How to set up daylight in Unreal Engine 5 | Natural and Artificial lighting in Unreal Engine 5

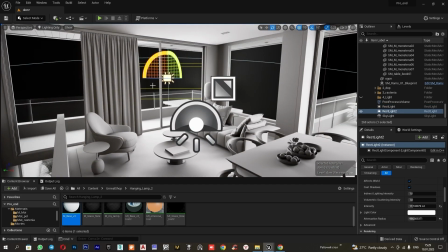4:13 and configure it.
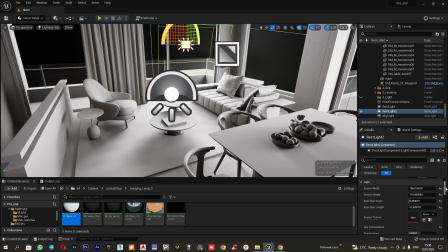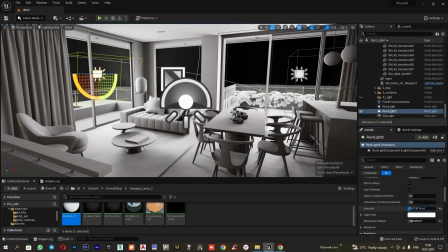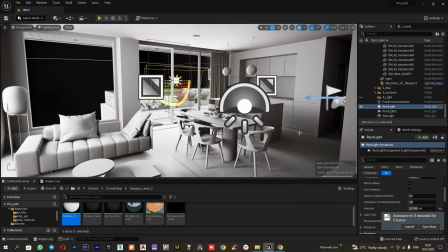4:31 Thus, using the rectangle light, we achieved a beautiful play of light and shadow and got a deeper volume.
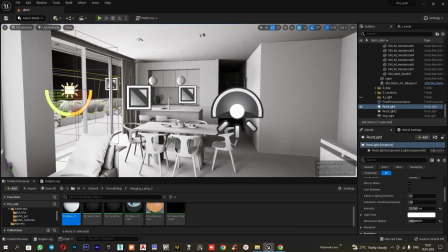4:38 Next, I want to highlight the corridor.
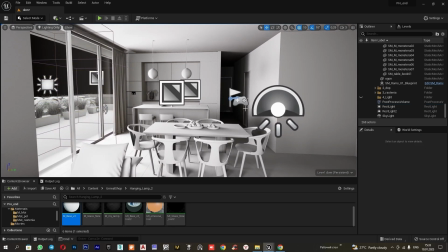4:42 Using spotlight to create the effect of focused lightning, I go to add light,
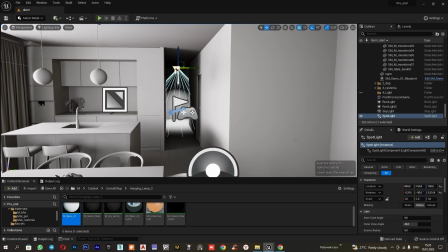4:52 spotlight. What settings are available for spotlight? Inner corner angle, outer corner angle. The greater the difference between them, the softer the shadows. The next setting we need is light temperature. I will make it warmer. Next, I will adjust the intensity.
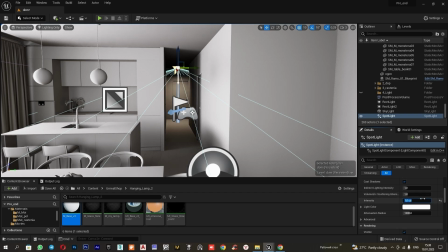5:14 I will set it to around 1 and adjust the light emission range.
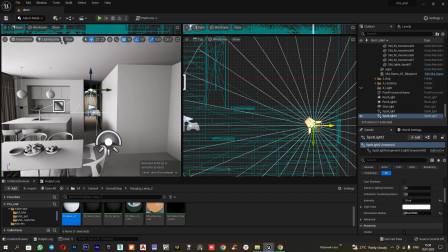5:19 I copy this light source, Ctrl-C plus Ctrl-V, and again, Ctrl-C, Ctrl-V.
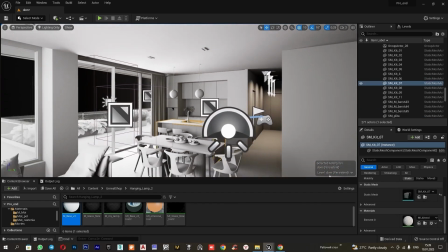5:31 Now let's place the sunlight, add light, direct light.
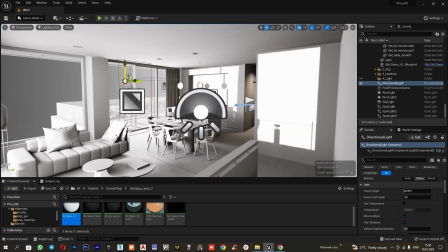5:35 To conveniently change the direction of the sun, hold down the Ctrl-L keys and rotate.
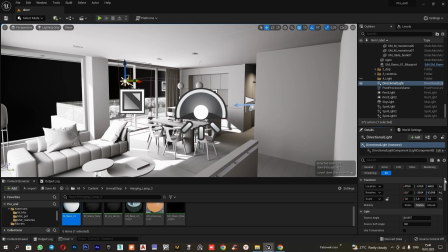5:47 I will go to settings, source angle control. Source angle controls the softness of the shadows. The larger the value, the softer the shadows. I will adjust the temperature and reduce the intensity. I will hide the controllers using the hotkey G.
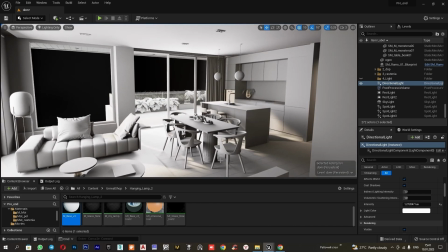6:09 And look at the result. The main part of the lighting is configured. Let's move on to material rendering and further adjust the light.
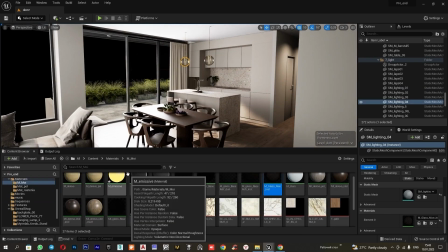6:17 Change light and coloring to lit. The first thing I want to do is add background.
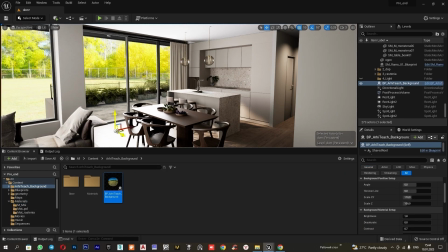6:24 I have prepared a blueprint. I just drag it into the scene. What does it represent? It's a sphere with a spherical image broken into special parts. This is what they look like. I will set up the background outside the window. I will adjust brightness, saturation, contrast, and light.
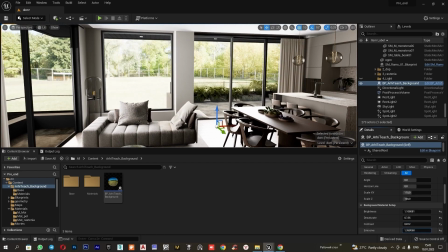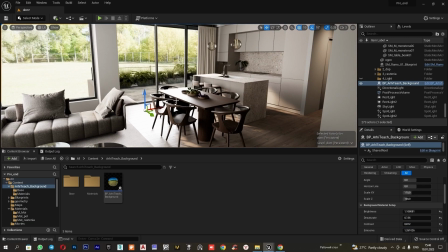6:50 I also think the shadows are currently too dark. This can be easily fixed. Go to PostProcess, adjust gamma, and increase the value here.
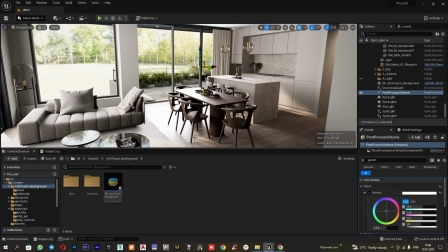7:02 We can leave it like this. Now, I want to remove the visibility of our additional rectangles. For this, I go to Rectangle and enter Specular and set it to 0. Before, we saw how the light source was displayed here. Now, this is not happening.
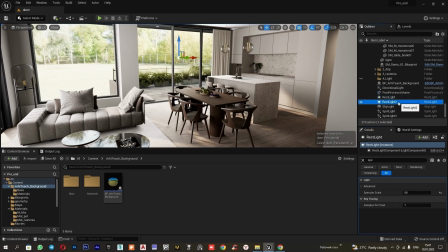7:21 We do the same on the second one, specular, and set it to 0.
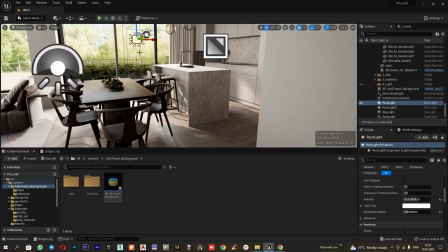7:29 The rectangle here is shining too brightly into the kitchen. I will adjust this.
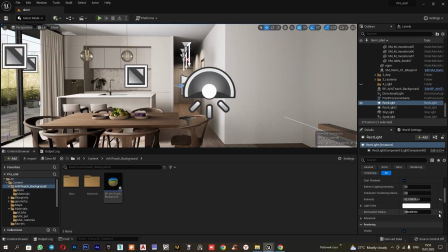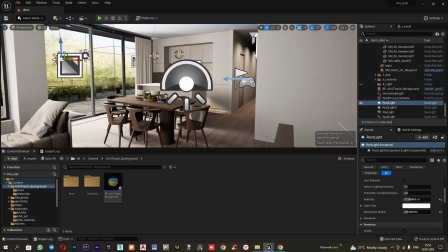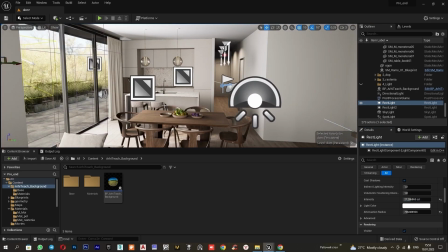7:46 Remember, the light outside is always brighter than inside. Therefore, I want to highlight the veranda area. I will do this using the sunlight. I will angle it so it doesn't enter into the interior and doesn't conflict with our main light.
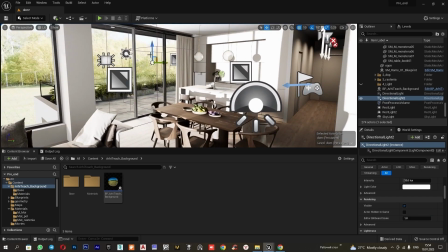8:01 Adding sunlight, light, direct light, Ctrl-L, and change its direction.